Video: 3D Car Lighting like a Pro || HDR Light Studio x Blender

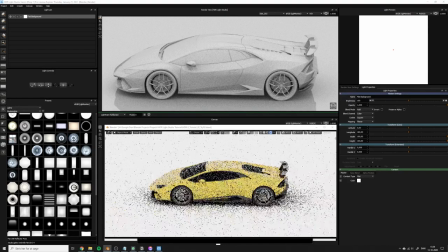If we were to make the floor white, we would not really get this horizon line. So it depends on what kind of render you want to do. For this one, it's a really moody, black, dark, contrasty look, and that's the look I also like to go for.
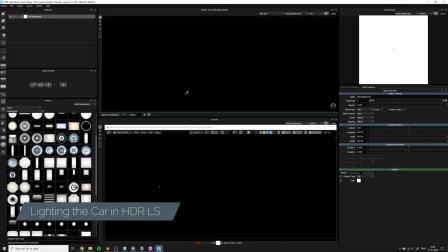So to start out, I'll add a dark black background. This is just to make sure that our alpha is always solid.
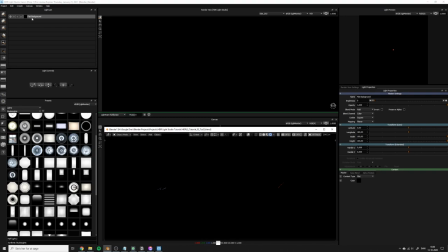You can run into issues if you don't do this, so I just figured that this is a good way to start out. Next thing we want to do is to add an environment background. So even though we put in lights and we can put them very specific,
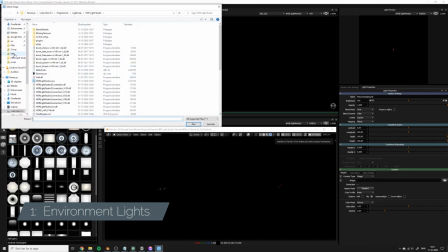I feel like it's always a good idea to have an environment in the background because environments just look so much more realistic than lights that you place by hand.
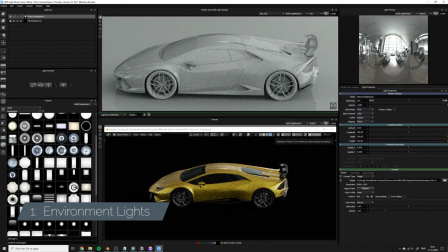I'll just load in this HDRI map right here. You can find it, links in the description. So I don't want this to overblow everything and I want it to just be very, very subtle. So first of all, let's make it more contrasty by pulling down the gamma.
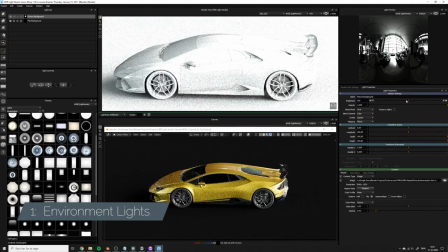This will make the highlights more bright and the darker parts darker. And also let's pull down the brightness to something like 3.
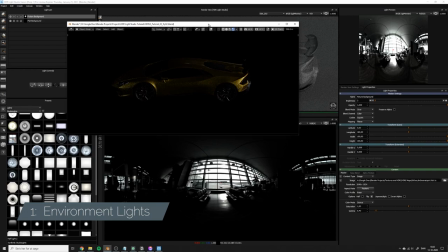Okay, now we have just very subtle hints. And this almost works like a light instead of an environment.
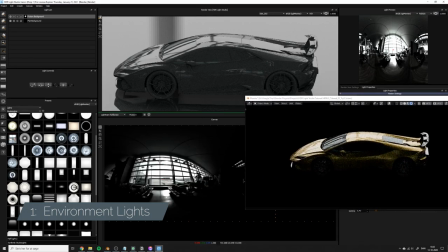Now we can try to see if we can get some nice reflections on the car. Let's actually try to move it in here, move it up so it is above the car.
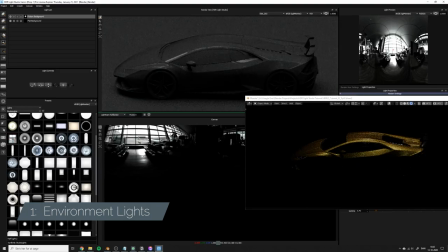See if we can get something that we like here. Something that defines the car and give these, maybe these window reflections. You can see these reflections are much nicer than any other reflections that we will usually get.
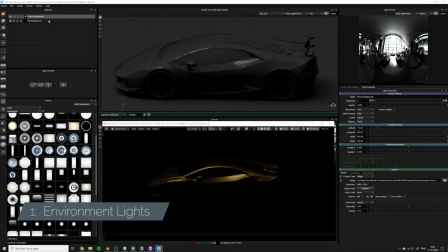I think this could be cool. Maybe it would actually be nice to have an extra one of these, put it somewhere else.
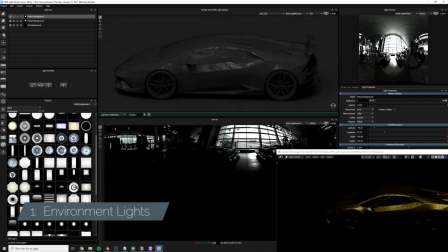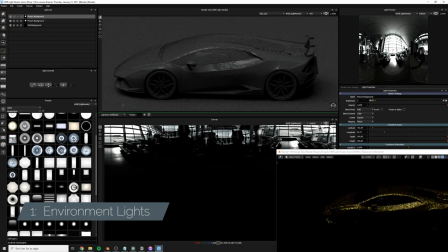Let's change it to add.
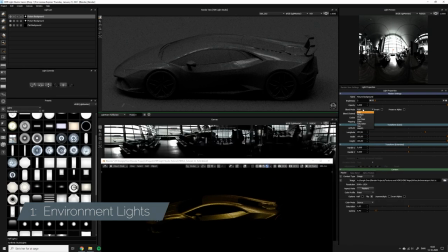This could be pretty cool. So I changed this to add because if it's over, then it will overlay, so it will cover the other one.
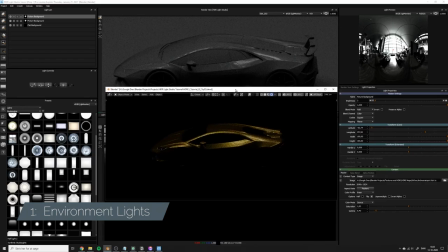If it adds, then it's just adding on top, so you get more of these windows. This makes it look like it has some kind of environment around it.
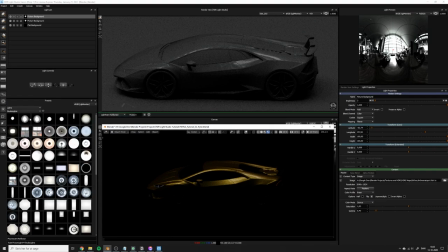So that is our environment. Let's try to add a bulb now. And I usually use these.
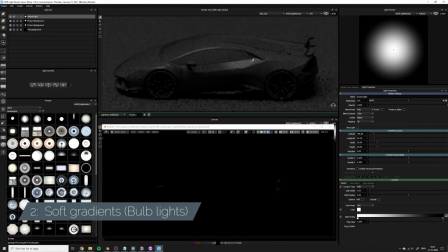This is not something I'm super good at, but I try to use these to define the gradients of the car. So for instance, up here, I want to have a nice gradient going across here. I don't want it to be like a very bright highlight line. I don't want it to be a reflection, but more like just a gradient.
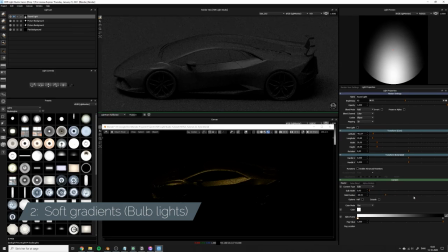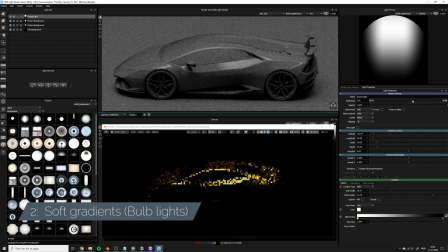Actually, I think this could look really cool. Maybe we can even bump it up a bit. To get a bit more color in the car.
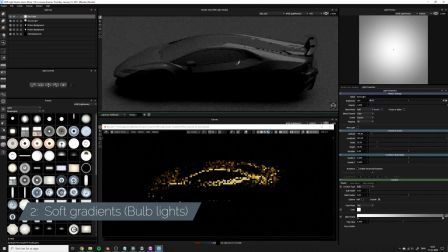So this is very different from what you sometimes will see on cars, which are these lines, actual hot lines on the car.
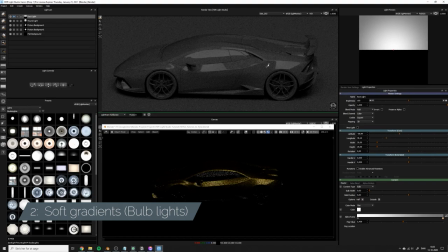If you were to cut this one in half, you can see what I kind of mean.
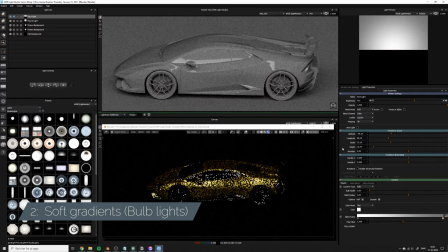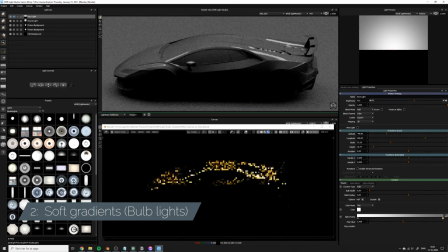Notice we actually get these lines. Instead of the lines right now, we're just focusing on the gradients of the car and not having these lines in there.
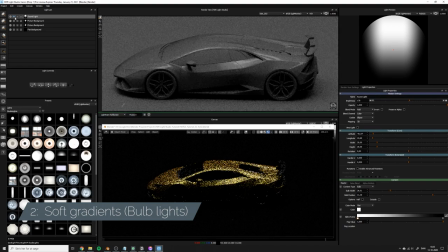So let's remove this light and go back to just the round light. Okay, that is great.
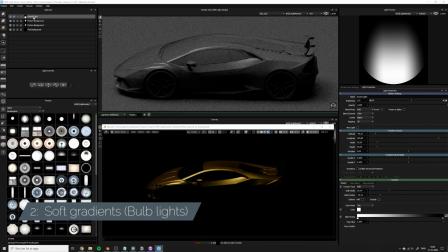So let's call this for top door because it is the area above the door.
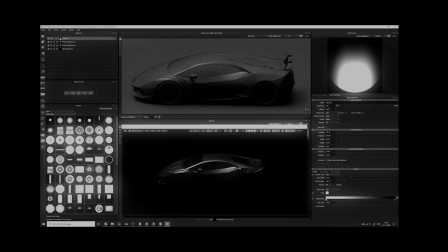I don't know what I was thinking about when recording this. For now, let's just duplicate it and let's go on.
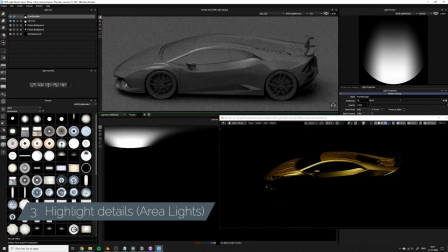So what you want to do with these lights is to highlight certain features and parts of the car. And you want to try to make a nice lighting gradient on those parts.
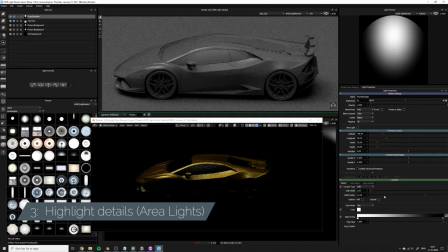So for instance here, I'm trying to get a gradient on this small flap in the front of the car, because I really like to exaggerate that.
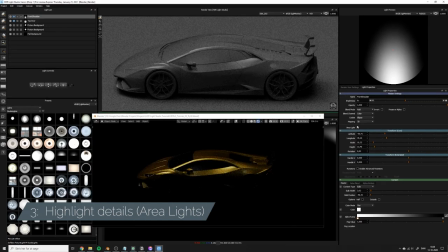Okay, so now we can't really hit this because we also get a reflection here. So let's try to turn this into an area light and I will show you how to use area lights.
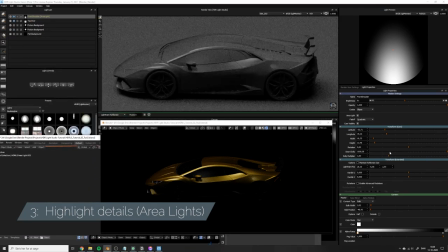And okay, now it's gonna be a bit cramped, but we will take the smart dolly slider and pull it down.